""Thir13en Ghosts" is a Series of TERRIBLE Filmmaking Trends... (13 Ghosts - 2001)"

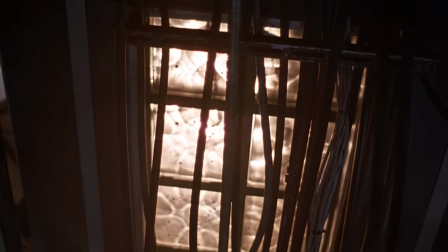And the editing, like, why do we get a full-on shot of the ceiling light? I don't need that.
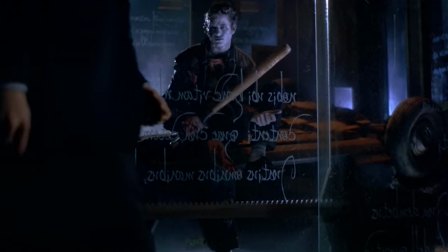Again, all of these ghosts start to feel cheesy as soon as they're harmlessly trapped behind glass like zoo animals.
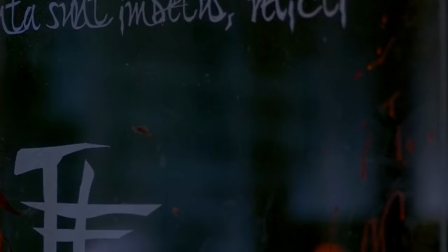All they can do is facially menace you while smacking the window as hard as possible without the edges of their prosthetic appliances coming unglued.
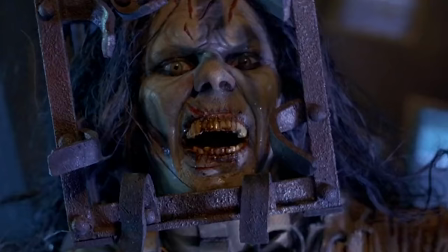With a name like the Jackal, you do not want us to see you in a close-up with your lace lifting. And for the Jackal in particular, the longer we get to look at him, the more it starts to feel like Halloween Town 2 Calabar's Revenge. Anyway, now Colina's in the mix. She's in the mix now. Another one of Cyrus's victims.
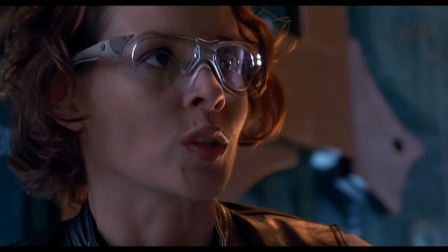Cyrus had a nasty habit of enslaving souls. That's why I'm here. I intend to set them all free.
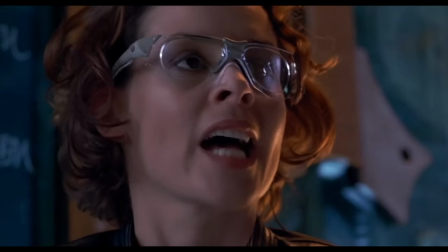She said, "This is my character motive, and these are my character motivations. And don't even ask how I got inside this impenetrable house just in time to save you. That's really personal, like asking me my bra size, or how many ghosts I've had sex with at one time." And the answer is obviously 13, because that's where the title of the movie comes from. There is a porn parody of this movie as well, just so we know. Okay, get ready, buckle down. We're at the 50-minute mark, so we better tell you the story of life.
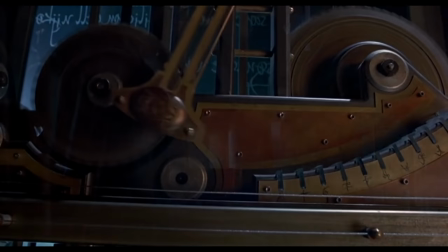The making of a certain machine. One that can see into the future. I can't believe Cyrus built it.
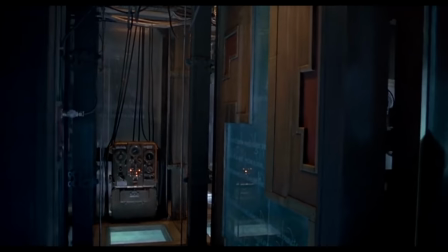What are you talking about? We're in the middle of a machine designed by the devil and powered by the dead.
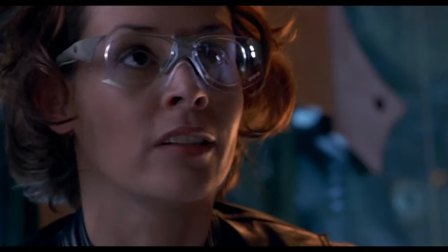And yet the worst part about it is we have to wear safety goggles that shine LED lights directly into our eyes. I'm so annoyed that they try to make all of that explanation seem interesting by cutting it with footage from the Zillow virtual home tour. We get it. This house is mostly hallways and almost no rooms. So we're gonna keep looking.
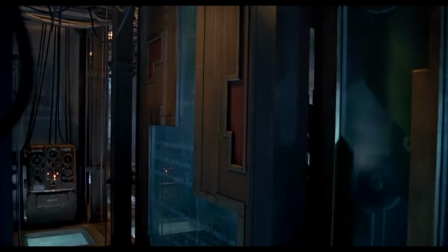They probably shot that as plates for the DVD menu or something. But this director would use footage from the movie's Rap Party if he could add enough flashbulb transitions to it.
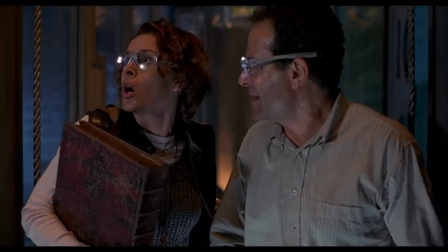Watch this.
Come on, we gotta get out.
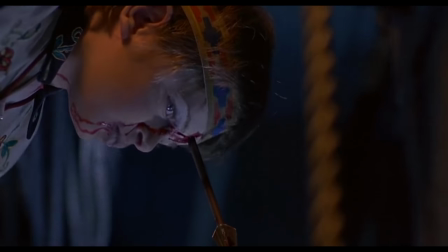Now that is clearly a kid who's going for scariest costume at the Halloween block party this year. Very dark-sided McHale, great job.
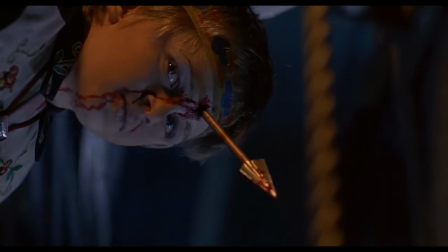It's almost impossible to feel afraid of these ghosts when so many of them don't kill anyone and just show up on screen to do nothing but to like tell you, don't go down this hallway. Like I'm pretty sure there are a few flash frames where we just see this kid hanging from the ceiling in between takes like talking to the director.
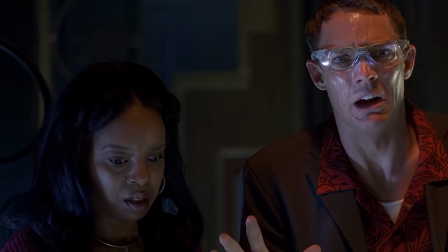Meanwhile, Maggie and Dennis are having their own adventure because they have to share a pair of glasses. So I mean, and there's a little bit of a plot device here where it's like Maggie has to use the glasses and help Dennis avoid being hit by the torn prince with his bat. Very Lemonade. Hold up, they love you like I love you. Also, Maggie is using the pane of glass as her shield, so that's something that comes into play. Anyway, this is my key.
A key?
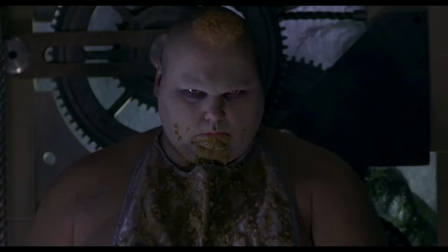Ew, I really don't like them. They said, you're not coming down this corridor, not on opposite day. The great child and the smothered, what is it? The choked mother? Something crazy down. The great child and the dire mother. How dark, where did all this come from? I also downloaded the 1960s movie, so maybe I'll watch that too.
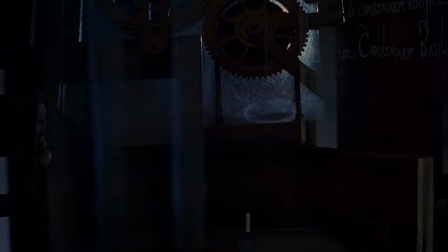I wanna see if they use similar ghost concepts or what. All right, so the house keeps shifting and moving at like the worst times to unleash new ghosts on them. And like when the four of them meet up to all look for Bobby together, the Juggernaut, he attacks Arthur, but they throw one of those flares at him, which is like, I guess just the perfect like 10 seconds of running thing. Oh, and then we see this ghosty.
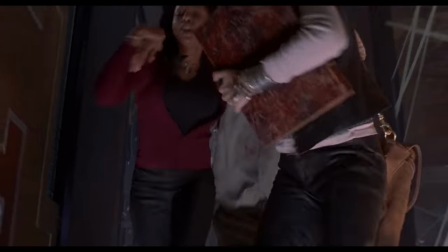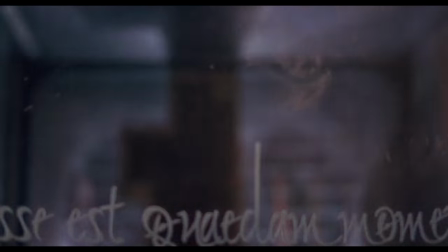You can't tell me it doesn't look slapstick and cheesy when these ghosts smack their face up against the window.
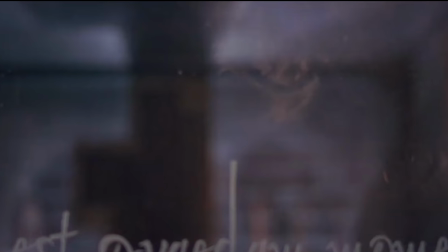We can literally see the nostril print of face paint that the pilgrimess leaves behind on the glass when she disappears.